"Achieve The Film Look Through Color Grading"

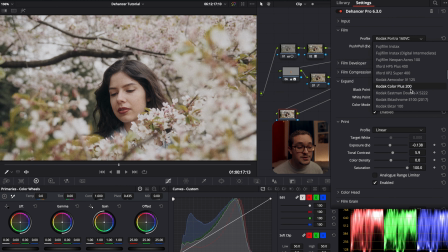And there's many different options that you can choose from. I also really like the black and white on this shot particularly.
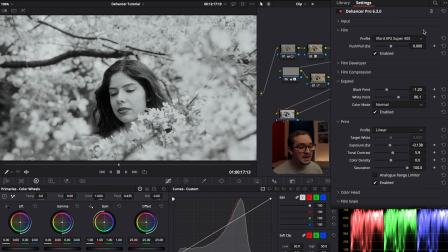So, it's just different ways that you can use the profiles and get different colors and feels to give out more emotion on certain shots.
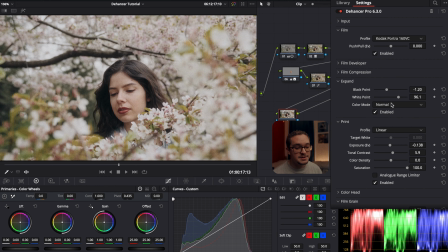Whatever you're trying to go for, I think you can get using Dehancer. After I just messed with the print, I dropped down the exposure a little bit because I thought it was a little too bright. I added back a little bit more contrast, just add a little bit more pop.
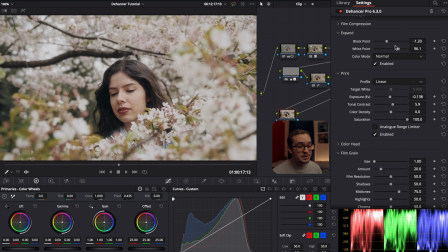I also went back up to the expand and I raised the black points just a little bit and lowered the white points just to add a little bit more contrast and make it pop. I seem to always just like making things pop. I don't really know what it is, but yeah.
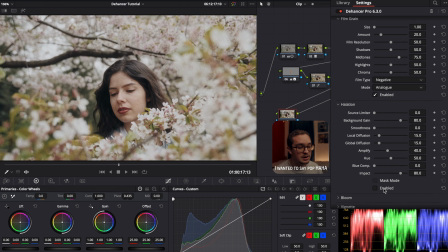And then afterwards, I went down to halation just to make things, I think the color and the halation gave the whole image a nice feel to it. Just gives it a subtle increase to the look. And then after, of course, I added the film grain and I just left it the way it was,
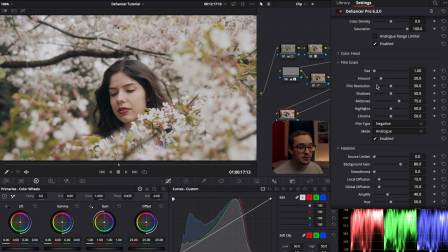the settings, how they usually come when you open up Dehancer, and I think it works with this image. And that's pretty much it with this shot. I feel like Dehancer is a great tool for you to check out, and it really gives you so much power and more capabilities to emulate film and just give, that certain feel you get when you watch movies shot on film.
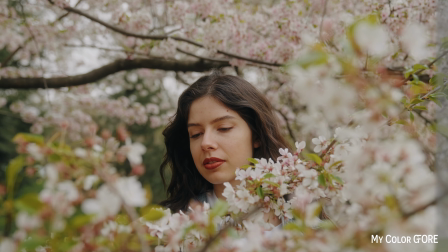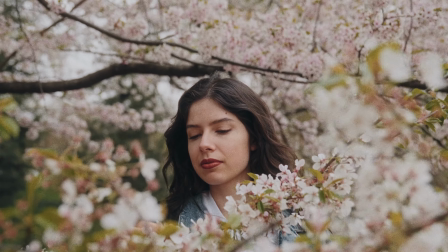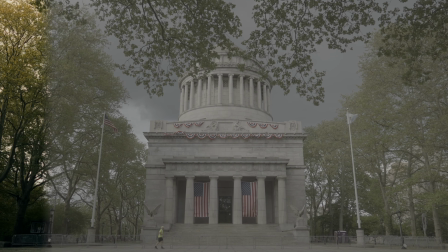And that's how I use Dehancer. I'm still learning new ways to incorporate it into my workflow, but that's what I've done with this so far.
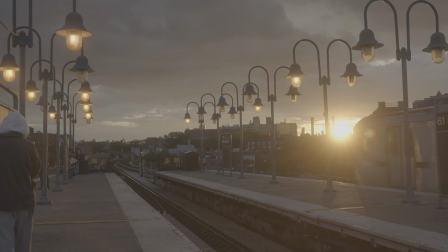I'm actually really excited to dive deeper with my colors in this plugin, and if you decide to buy Dehancer,
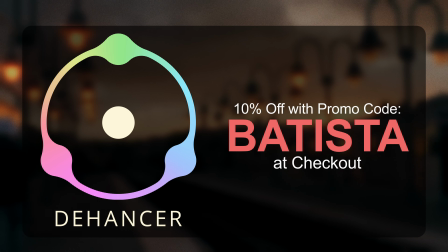don't forget to use my code Batista for 10% off your purchase. If you want to support me and the channel, definitely use my code to get Dehancer if you decide to purchase it, as that definitely helps out. And that's pretty much it for this video. If you enjoyed it, make sure to leave a like and subscribe if you're new to the channel, and I'll see you in the next video.